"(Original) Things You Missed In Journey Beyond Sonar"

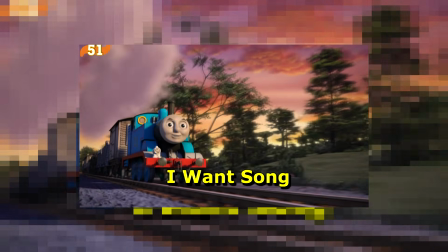(16:27)
This reprise song Thomas does here also functions as his I Want song.
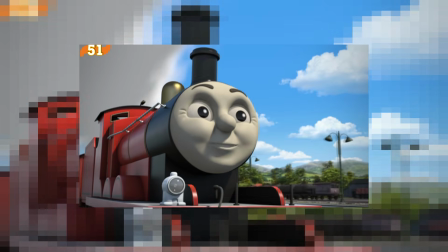(16:32)
Now I know before I said this is the establishing number song, which it is, but sometimes in musicals the establishing number song can transition into the I Want song.
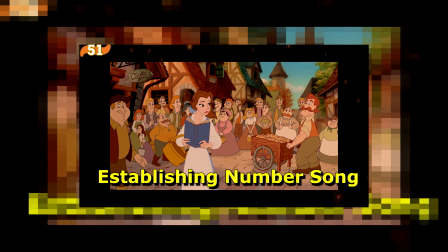(16:41)
Going back to my example of Beauty and the Beast, the movie opens up with this establishing number song Bonjour, but then later the song transitions into Belle's I Want song.
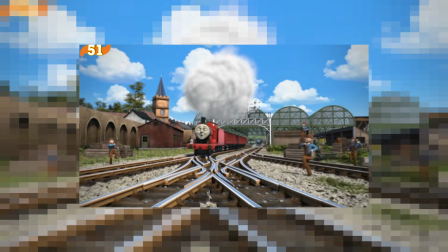(16:49)
The same thing is true here in Journey Beyond Sodor, where it starts off with James singing the establishing number,
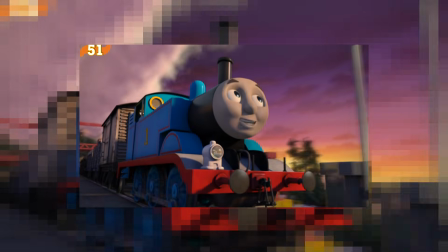(16:54)
but in the reprise it finishes with Thomas now singing his I Want song as he goes off into the mainland.
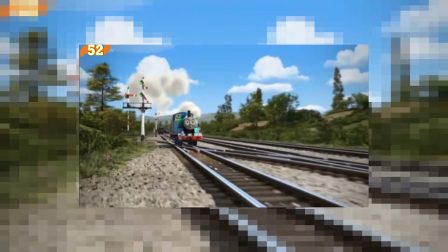(17:00)
This junction that Thomas passes through here is the same junction that he passed through in The Great Race.
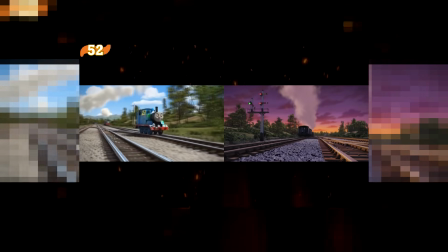(17:05)
Note the signal box and note the way the tracks cross over. Topham says his line about swapping engines again.
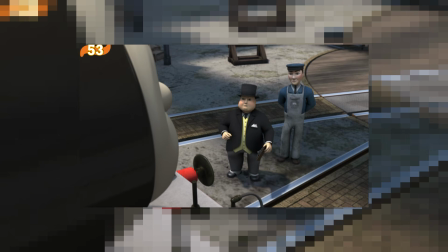(17:10) Oh, I'm used to swapping engines around. It's my job to swap engines around.
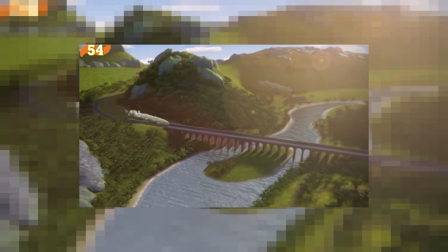(17:15) Yes, I know.
I absolutely love this long, unbroken shot of the mainland viaduct.
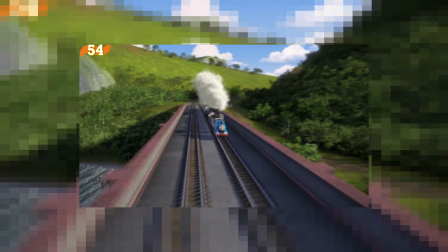(17:21)
It's honestly one of my favourite camera angles in the whole movie, maybe even the CGI series.
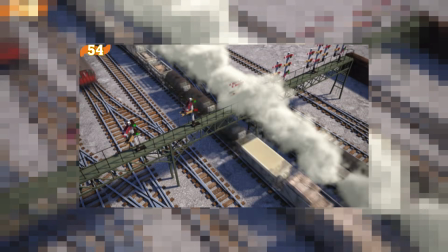(17:25)
One thing I love about Journey Beyond Sodor is how much of an adventure this movie feels.
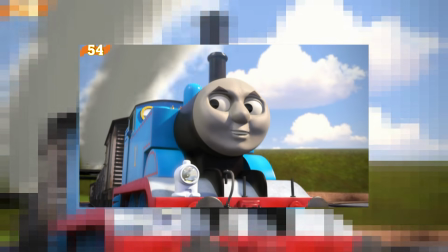(17:29)
Out of all the Thomas movies, this is the one that really feels like we're going on an exciting adventure into the unknown world.
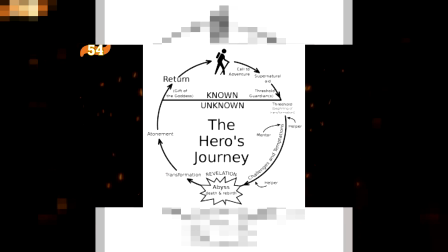(17:36)
The mainland represents the unknown world in the hero's journey.
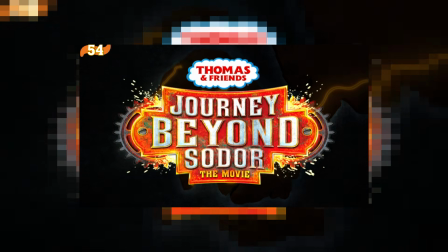(17:39)
Hell, even the title of the movie, Journey Beyond Sodor, references the hero's journey that Thomas takes in the movie.
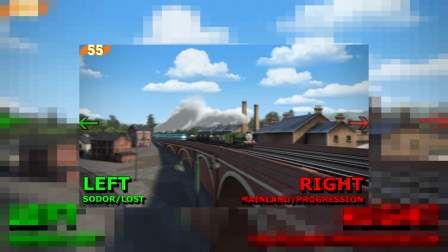(17:47)
Another thing I really like about Journey Beyond Sodor is the way the characters are always travelling left to right.
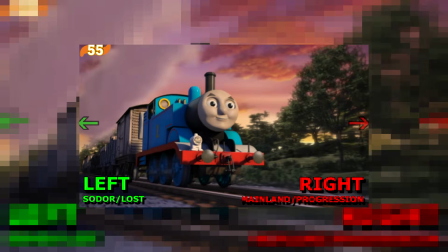(17:52)
When a character is going towards the mainland, they're always shown going from the left side of the screen to the right side of the screen.
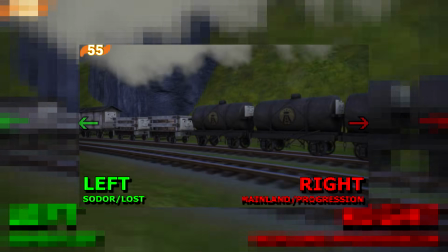(17:59)
It's very rare that you see the camera flipped around the other side.
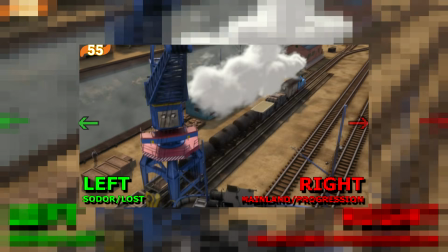(18:02)
One of the most basic rules in filmmaking is that if your character is going on a journey, you always show them going from the left side of the screen to the right side of the screen.
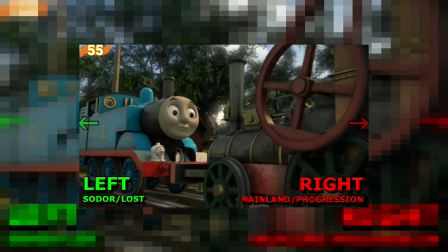(18:10)
Basically, when a character is heading towards the right of the screen, that means they're heading towards the mainland.
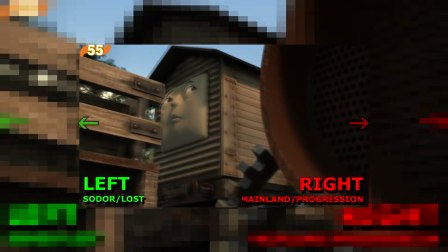(18:15)
Whereas when a character heads towards the left of the screen, that's usually because they're either lost or it's because they're heading back to Sodor.
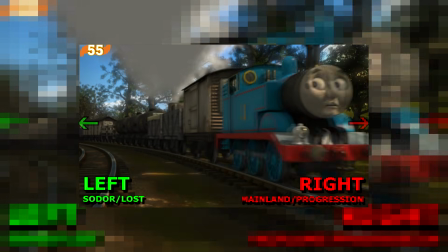(18:21)
Like when Thomas is travelling left to right here as normal in the woods, but when he gets lost and runs out of coal, the camera suddenly switches up.
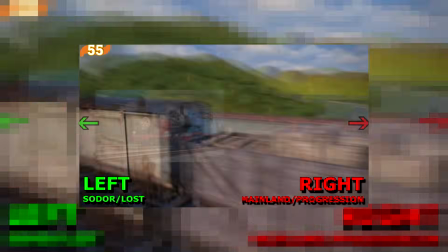(18:28)
They do break this rule sometimes, but for the most part, the left is towards Sodor and the right is towards the mainland.
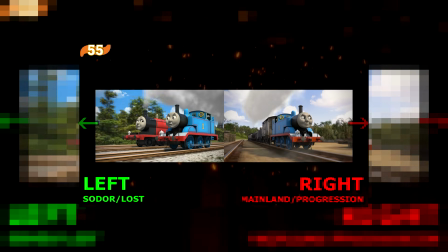(18:34)
It helps create a sense of geography for the audience. Okay, now onto the trucks.
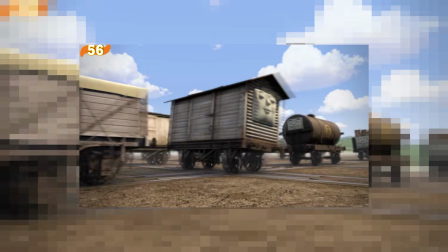(18:40)
The oil tankers, the slate trucks, the salt vans, and the regular vans all have faces now.
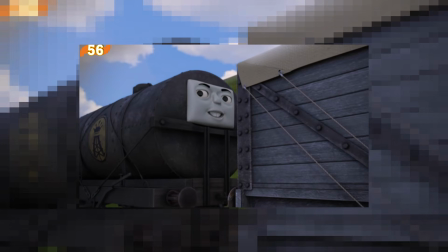(18:45)
All these trucks are based on trucks from the model series. So the face positions on the oil tankers are the same as they were in the model series.
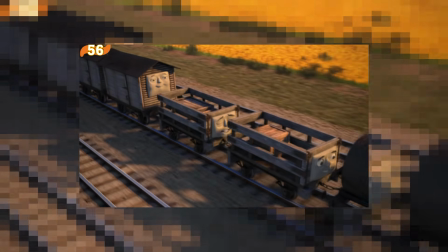(18:51)
The slate trucks are based on model series photos. And even the salt vans are also based on salt vans from the model series.
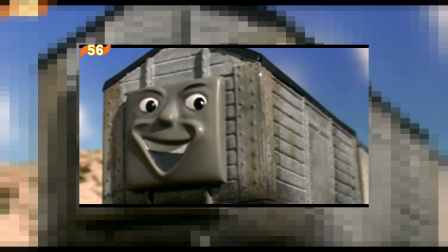(18:58) He's fallen in the water.
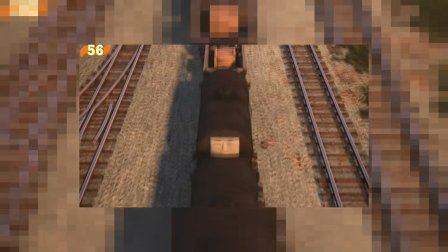(19:00)
Journey Beyond Sodor doesn't feature any returnee characters, so it seems that these trucks were likely considered the returnees of this special.
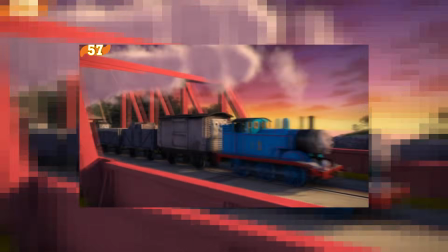(19:07)
I do have a few issues with them.
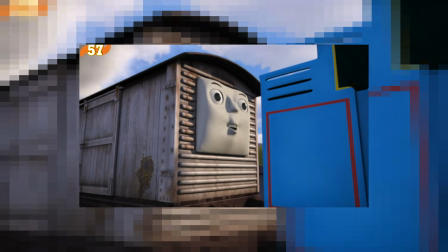(19:09)
So for example, in the model series, the vans have their faces below the vents, whereas here, the vents are just removed and the faces are moved higher on the CGI vans.
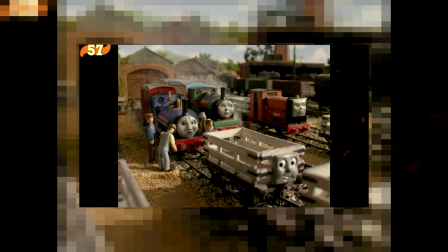(19:18)
The slate wagons are also based on model series rolling stock. However, in the model series, the slate wagons were actually narrow gauge trucks and not standard gauge.
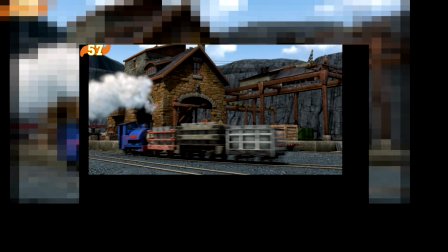(19:27)
The trucks were actually repurposed for slate wagons made in the nitrogen era and just scaled up.
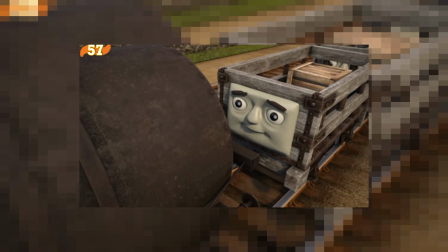(19:31)
This was also the only appearance of the standard gauge slate trucks in the CGI series, as they never reappeared in the series again. again, unlike the other trucks seen here.
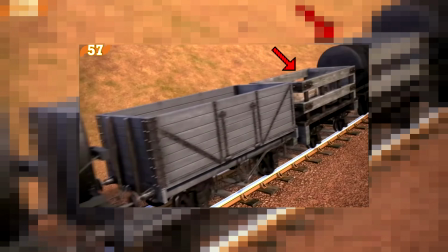(19:39)
One truck did appear in the beta animation for Big World Adventures, but was later removed in the final movie.
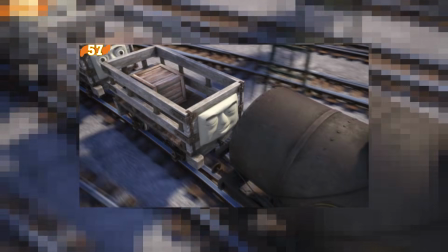(19:45)
The production crew more than likely realized the error of the slate trucks being narrow gauge,
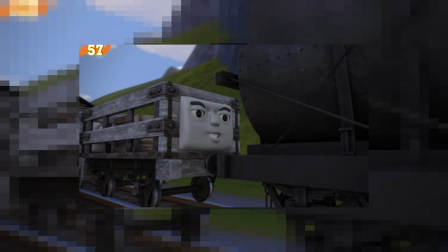(19:50)
hence why they were removed from the scene, meaning this is the only appearance of the standard gauge trucks in the series.
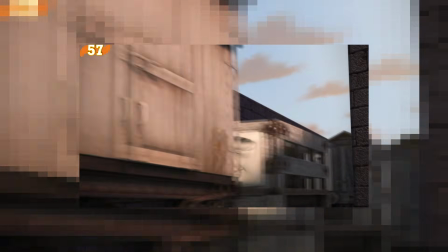(19:56)
Personally, I couldn't care less if they were narrow gauge or not. I actually thought they were fun designs.
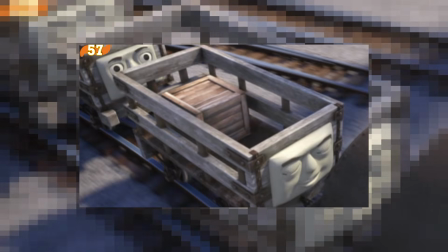(20:00)
Although I do question the logistics of the slate trucks, since they're only carrying like 2 or 3 crates each, but whatever.
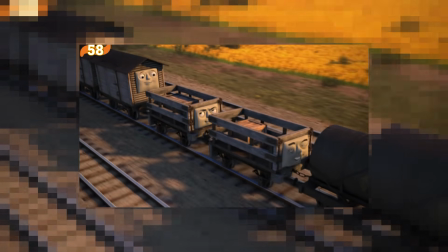(20:06)
They also made new faces for the slate wagons and the oil tankers too.
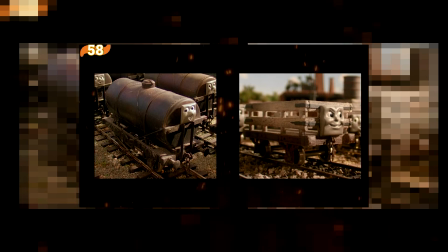(20:10)
I love how goofy the faces look, particularly with their bucked teeth, very reminiscent of the faces they had in the model series. I also really like the look of the consist in Journey Beyond Sodor.
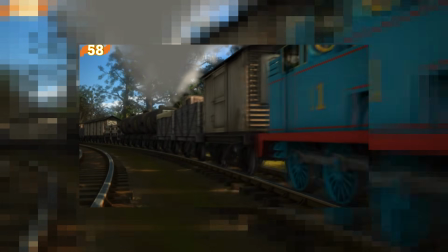(20:19)
It's honestly one of my favourite consists in the show. The reason it's so aesthetically pleasing, I think, is because of how symmetrical it is.
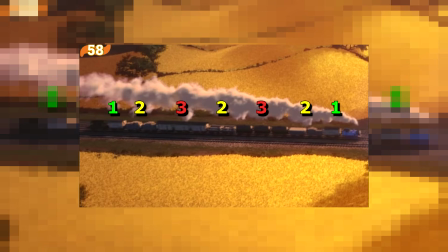(20:26)
You've got this 1, 2, 3, 2 symmetry aesthetic going on, along with the brake van and Thomas making it the perfect sandwich.